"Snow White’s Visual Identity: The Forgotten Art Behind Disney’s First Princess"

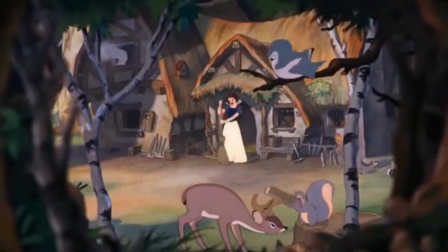In contrast, the cottage is warm and rustic, filled with handcrafted wooden details, cozy lighting, and charm.
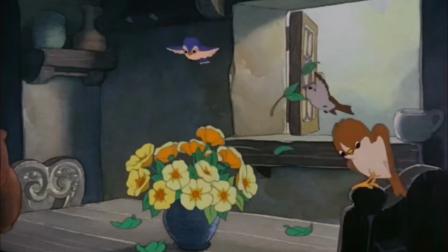Throughout the film, colors shift dramatically.
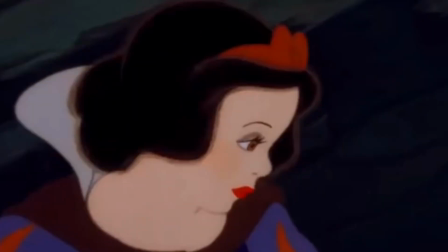Cool, muted tones enhance mystery and danger, while warm golden hues create safety and comfort.
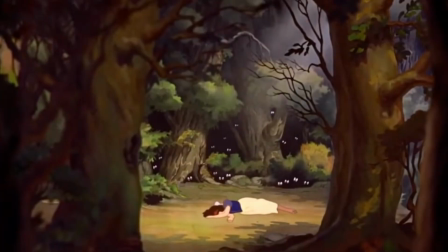The result is an immersive world that blends realism with a fairy tale dreaminess.
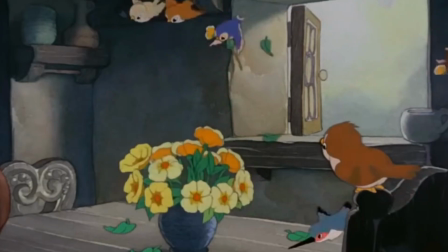And this visual style draws heavily from the golden age of illustration,
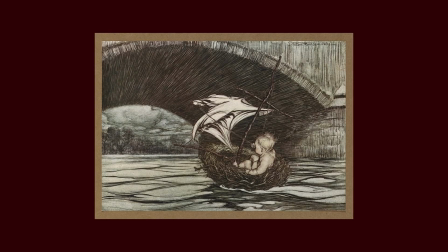a period when illustrated books and prints brought fairy tales to life with intricate details, rich textures, and dreamlike compositions.
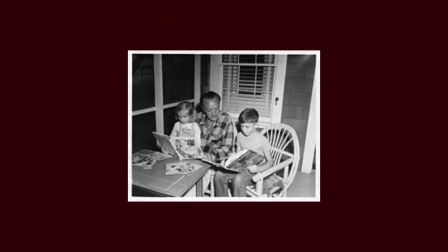Artists like Arthur Rackham, Kay Nielsen, and Gustaf Tenggren were masters of the style, using soft color palettes,
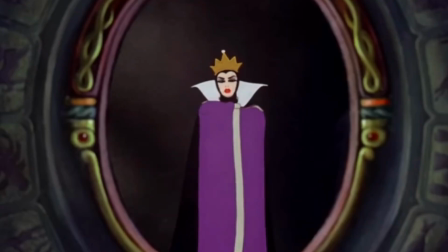flowing organic shapes, and dramatic contrast of light and shadow to create immersive magical worlds.
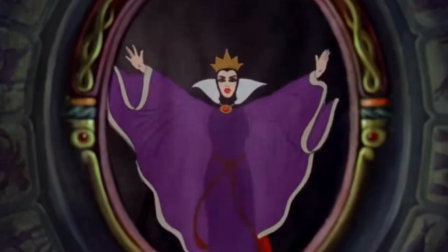Their delicate line work and painterly washes of color struck a balance between realism and stylization,
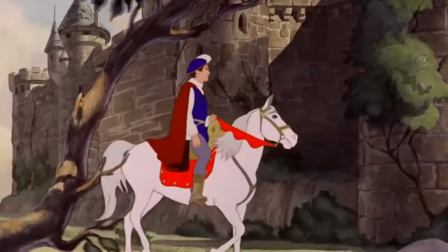giving their work an ethereal, timeless quality.
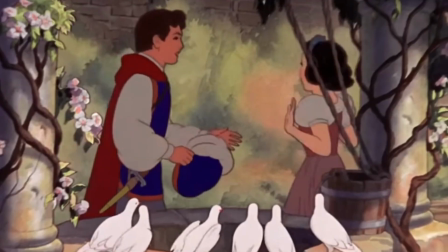Disney's animators infused these same qualities into the film's backgrounds and visual storytelling.
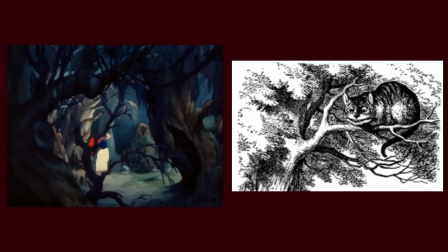The enchanted forest echoes Rackham's signature twisting trees and eerie lighting,
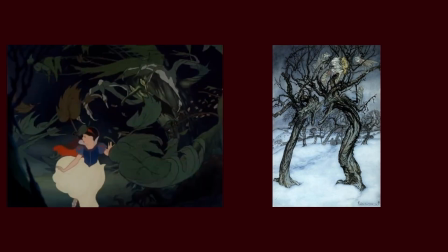where gnarled branches create a sense of both wonder and foreboding. The Queen's Castle, with its towering spires and dark corridors,
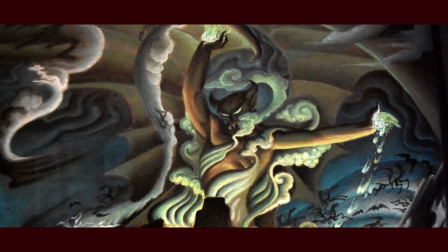channels Nielsen's grand theatrical compositions, where architecture feels both majestic and ominous.
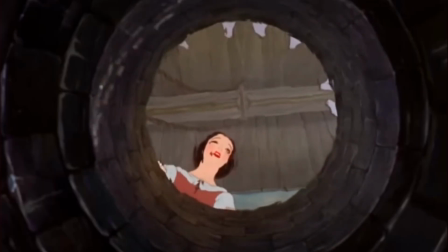Above all, Gustaf Tenggren's influence was the strongest.
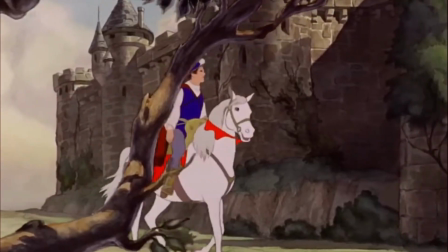His watercolors shaped the film's misty forests, dramatic lighting, and intricate details, particularly in the cozy cottage.
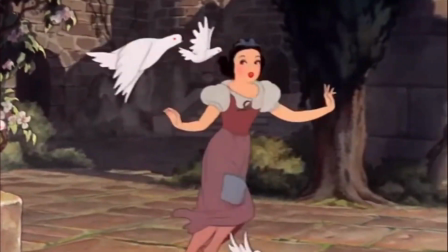His work helped bridge the gap between European fairy tale illustration and Hollywood animation.
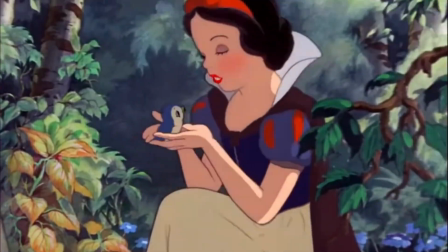A defining characteristic of Golden Age illustration was its ability to make fantasy feel tangible yet otherworldly.
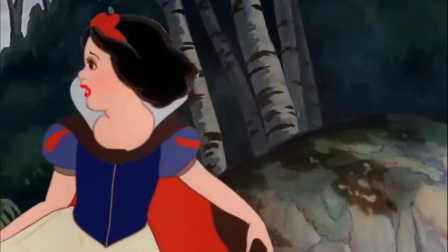Illustrators achieved this by combining painterly backgrounds with finely detailed characters, a technique Snow White adopted to great effect.
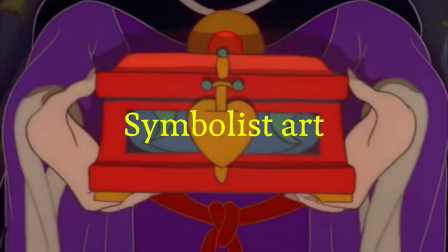Though not often noted, symbolist art likely influenced the film's mood and surreal touches.
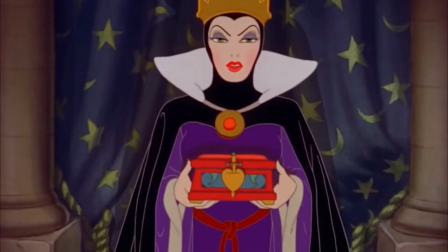I find Snow White deeply symbolic and metaphorical,
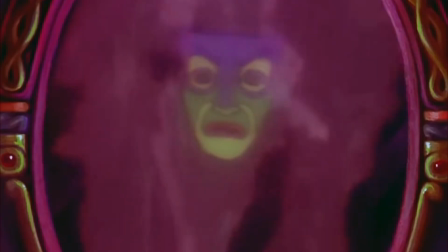something Disney itself seems to overlook, which in my opinion is one of the many reasons the live-action adaptation struggles.
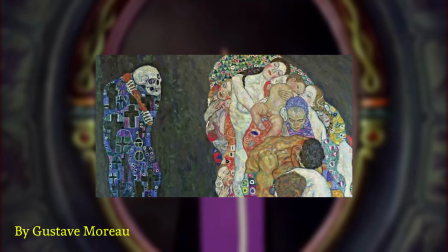Symbolism, emerging in the late 19th century, was characterized by mysticism, dreamlike imagery, and hidden meanings. Artists like Gustave Moreau and Odilon Redon used shadow, light,
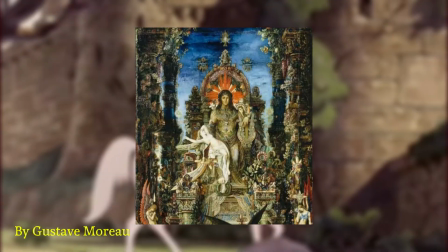and symbolic objects to evoke deep emotions, subconscious fears, and universal truths.
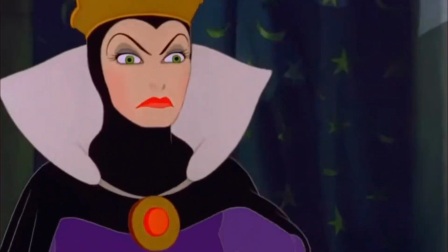Their influence can be felt in the film's use of visual storytelling, where objects carry meaning beyond their physical form.
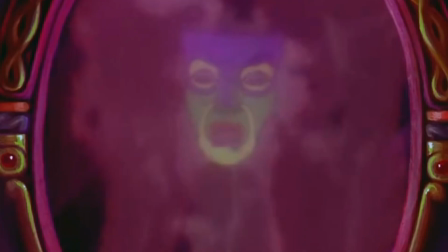The magical mirror isn't just reflective, it represents self-obsession, fate,
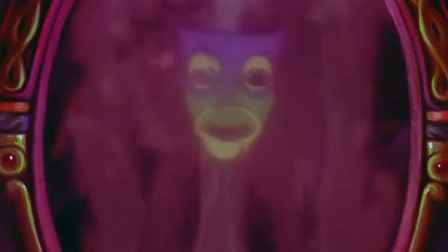and inescapable truth, much like mirrors and veiled figures in symbolist paintings.
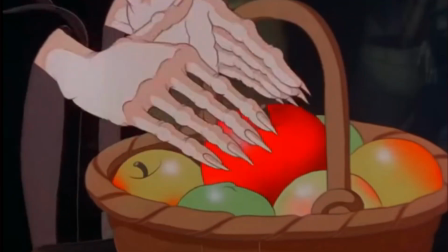The poisoned apple, with its unnaturally vivid red glow, symbolizes deception,
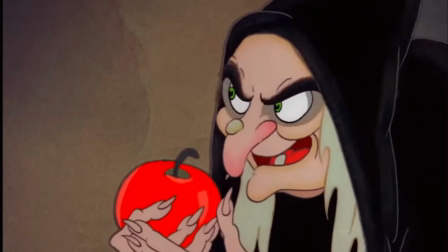temptation, and mortality, echoing symbolist works where fruit, flowers, or jewels convey life and death.
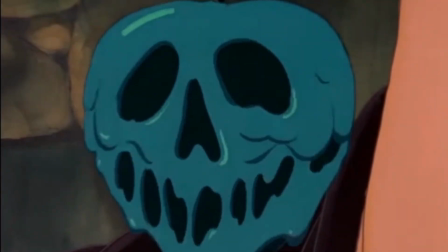The film's visual language also mirrors symbolism's contrast between beauty and darkness.
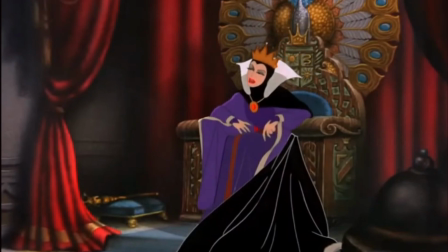The Queen, draped in deep purples and black, is an elegant yet corrupt figure.
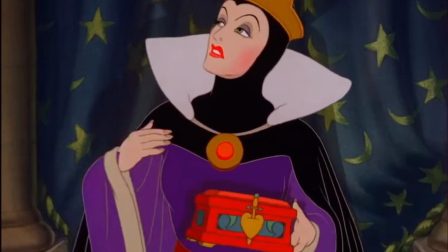Her sinister presence, heightened by dramatic lighting and sharp angles, is reminiscent of symbolist femme fatales.
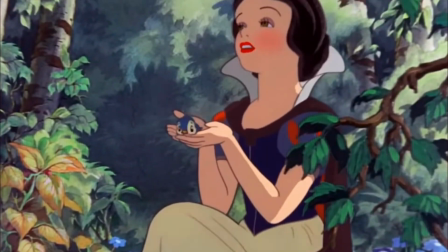In contrast, Snow White, bathed in soft light and surrounded by lush,
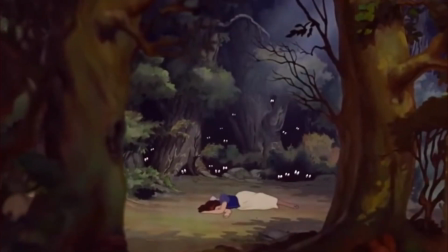almost surreal landscapes, appears to be existing in a dreamlike realm of innocence.
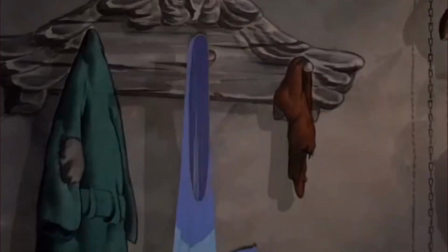What I love about this film is its ability to evoke a range of interpretations, all of which feel valid.
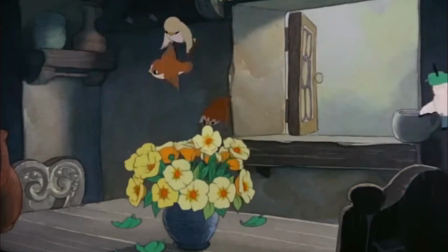On the surface, it explores the timeless battle between good and evil, as well as the dangers of corruption and greed.
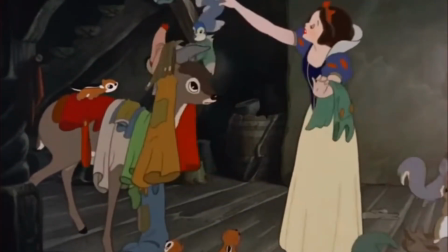On a deeper level, it emphasizes the importance of staying grounded and surrounded by loved ones during difficult times.